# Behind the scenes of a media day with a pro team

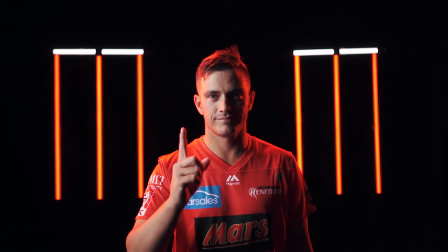[4:05]
Well, with this shoot, for example, with the mood that we're going for, which is quite moody, a lot of darkness,
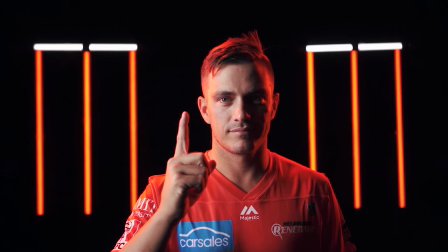[4:10]
a lot of shadow, what we don't light is actually way more important than what we do light. Now, just to emphasize why in a moody setup like this, what you don't light is way more important than what you do light,
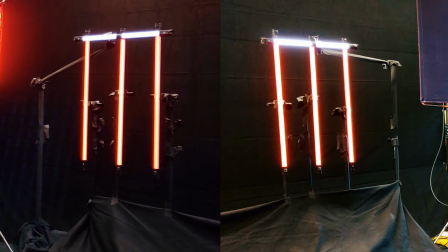[4:23]
I took a few photos with the overhead lights turned on and you can see all the rigging all of the black material now with our lighting in the finished product
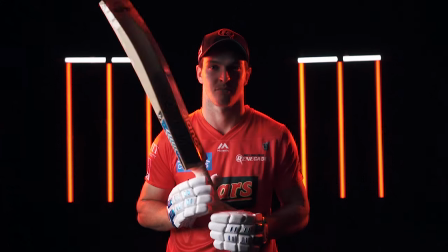[4:32]
you can't see any of that because we've got very controlled lighting and we're not lighting up those areas further to that if we just had light bouncing around
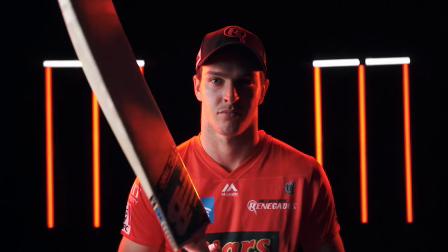[4:41]
everywhere we wouldn't get the contrast on the face that we're after now if you're after a moody look like this it is absolutely paramount that you have control of the shooting environment so for example we don't want any stray light in the room so you don't want to be shooting in a room that has skylights for example or big atrium windows you want to shoot in a room where if you flick the house lights everything goes into darkness that is a good place to start now further to that the next thing that can kill moody lighting effects is stray light or ambient light bouncing around in the room. So for example, if we want this side of my face lit and we put a light on this side, we want this side in darkness, you wanna make sure there isn't a white wall next to me that the light's gonna bounce off. So controlling a bounce light in the room is the next big thing you need to deal with.
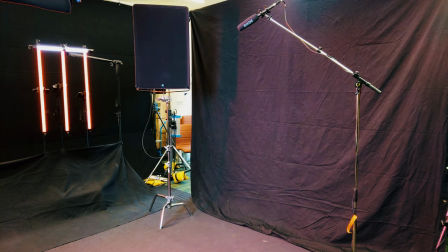[5:38]
So we use a lot of black material to do this. so this material has different names in the film industry in australia we just call it blacks it's called solids in other parts of the world and also duvetyne so just
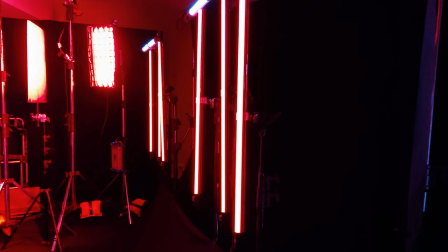[5:52]
different names basically it's black material the idea is it soaks up any stray light now when you're lighting a very moody shot like this it is amazing just how much light can bounce off the floor so for example you might have a light colored carpet or polished floorboards. Polished floorboards bounce light really well. So before we brought any equipment into the room,
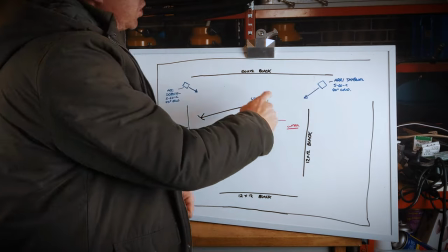[6:16]
the first thing we did was laid down to 12 by 15 foot blacks on the floor.
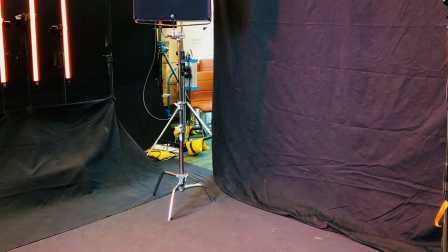[6:23]
Now trust me on this, it's very important to do this before you start setting everything up because once you get the equipment in the room and get everything into place,
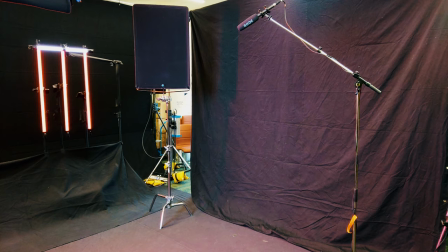[6:31]
putting a black down on the floor becomes impossible.
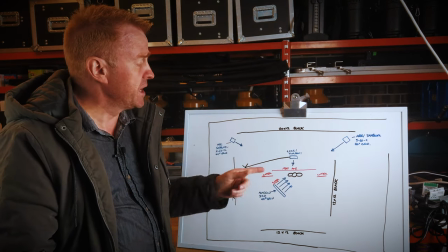[6:34]
Now once we got our floor down and brought all our equipment on, I started work on the background which was a black material. Now with the black materials that you shoot into, you want something that of course is pristine, clean and very dense material. So you don't want to be shooting and seeing through it. So in Australia we call that a solid. Now, here's where a lot of clients of mine mess up when they're renting something like that off me. Now, a lot of people think, well, I'm only filming one person standing, I don't need a big background. Okay, so that sort of makes sense. So you might be thinking six foot of black might do the trick. But then we factor in we've got somebody swinging a cricket bat.
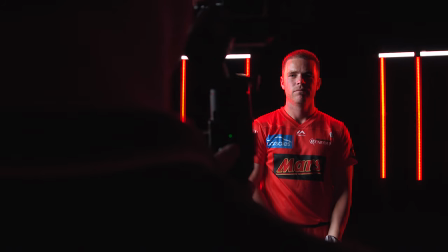[7:21]
Well, that sort of extends it out a bit more, then you start realising that you definitely need a 20-foot background.
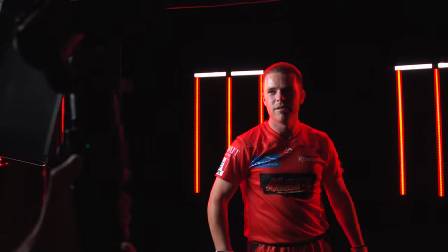[7:28]
12-foot maybe, but 20-foot definitely is a safe amount to have. So for us, 20-foot gave us just enough.
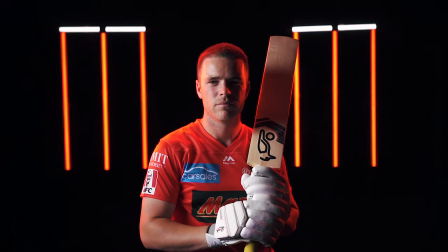[7:35]
We had a bit of leeway either side.
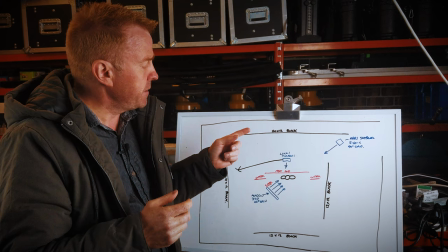[7:37]
Now where a lot of people also mess up when they go to set up a scene like this, imagine a 20 by 12 foot of black material. Imagine how much that weighs. So I get a lot of people hire something like that off me and I say to them, how are you going to rig it up? And they say, oh, we're just going to gaffer tape it to the wall. It is not going to hold. It is a lot of material. So it's a lot of square foot. So how I set that up is I use what we call a goal post, which is two big light stands and a post across the top.